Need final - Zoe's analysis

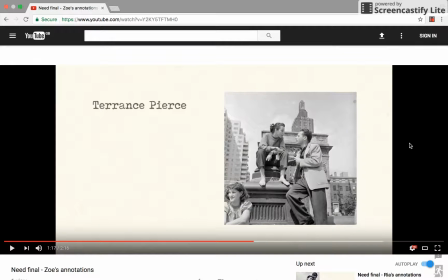As well, with the overlays, we did want to kind of contrast strongly to what we filmed. So there are all of these very kind of like happy style images.
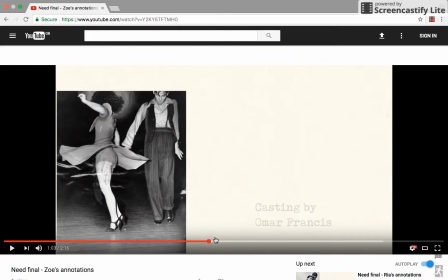So like if I take you back a bit, there's one of the women smiling.
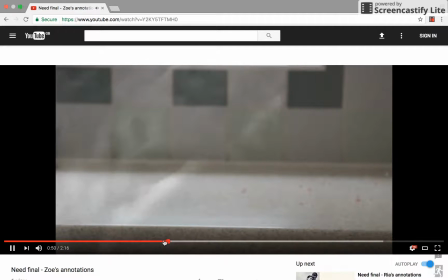Where is it? So you've got all the cats and sort of thing.
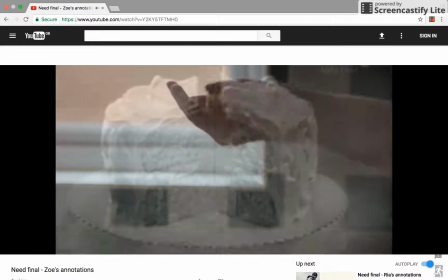So it seems very homely and very kind of happy.
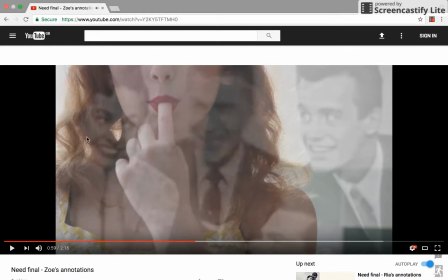But because it's in like this here, it kind of matches the character and it kind of adds to kind of like some sort of sexuality of it. And kind of it seems very, very, very happy, but without a reason, without a motive, which creates a really creepy sense.
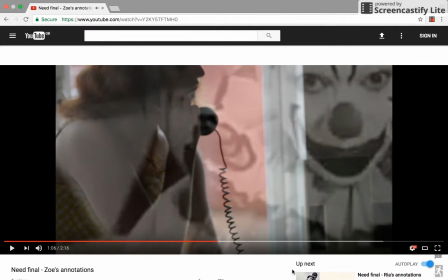The clown was also introduced because around here, because it adds that childlike quality that this character is missing, and as well clowns are very, very creepy, so they added to this kind of the loss of innocence and how
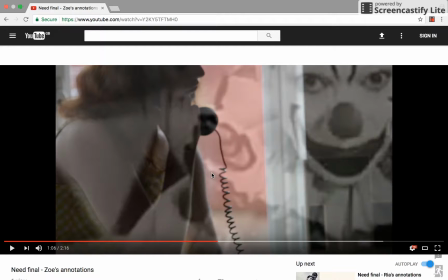childhood has become twisted and evil because our main character lost her child.
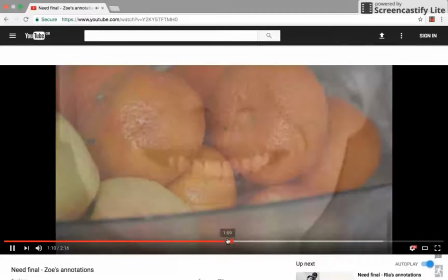This as well, this overlay back here,
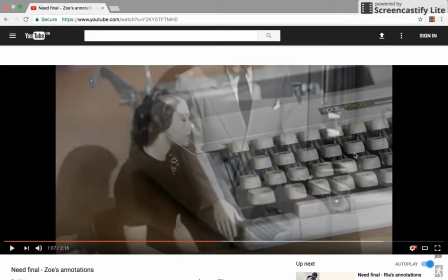with the woman kind of sat down, it's also showing the parallel between our main character and our main character's husband. So it's almost as though the woman isn't in charge and she doesn't feel like she's in charge, which can be further expressed later on through some of the other overlays that we used.
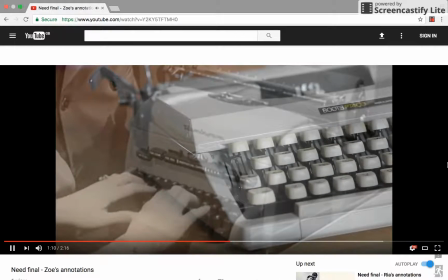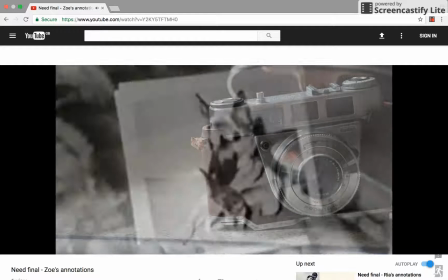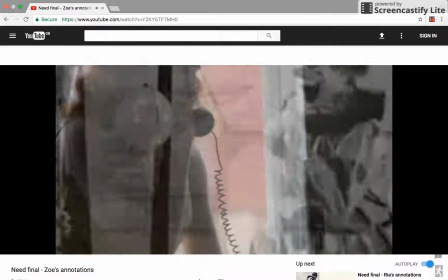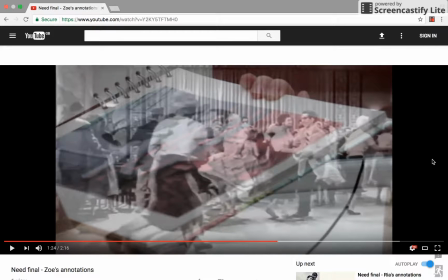Like this clip as well, especially, it seems very, very happy, but because it's so fast and there's a still image underneath it, along with the music, along with the contrapuntal music, it doesn't sound right and nothing really kind of fits, and it's all jagged and disjointed, which is exactly what we wanted for this.
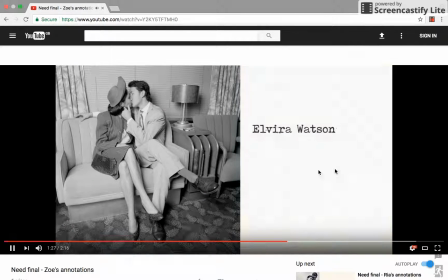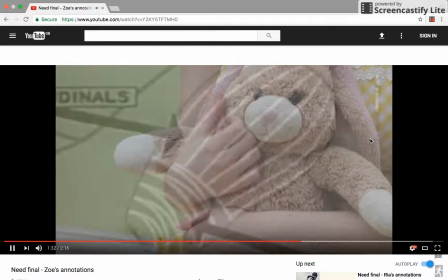I didn't know I was pregnant.
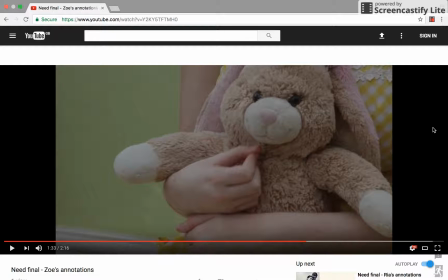There are some kind of like overlay, some sound clips that sound like they could have been on a 50s radio.
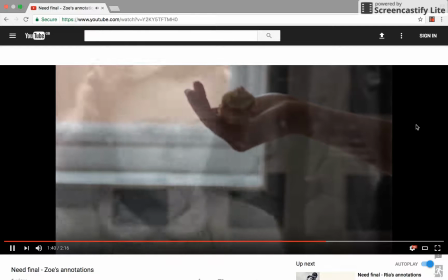You're not my daughter.
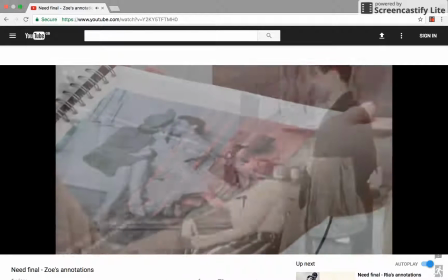I'm leaving you, my dear.
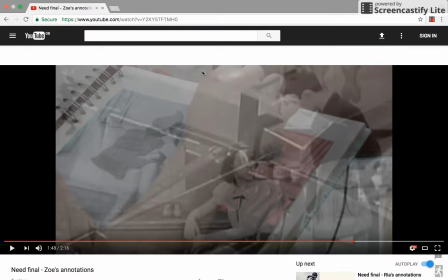It's also clear, like in this clip especially, we've got the original clip here that can be seen with all of the photo book, and then you have kind of a couple here that look like they're arguing, and then a knife in the background. So I decided to use some clips of knives, even if they're not threatening, or kind of,
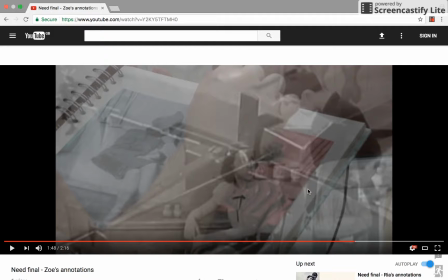even if it's just something as simple as somebody sharpening a knife like this, it adds that horrible sense that something's going to happen and that something has happened.
I thought you loved me.
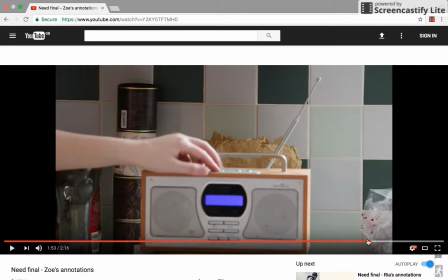As well here, because of the amount of overlays we've used, like this shot here,
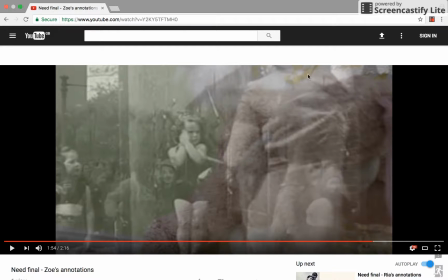obviously once again we've got one here of me pulling the stuffing out of the rabbit, one here of a mother throwing knives at her children, and then one here of kids walking to school.
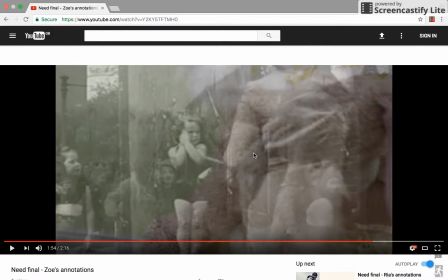And kind of by having so many things on screen on the overlaying each other, it creates a sense of confusion, and everything is all kind of piling on top of each other.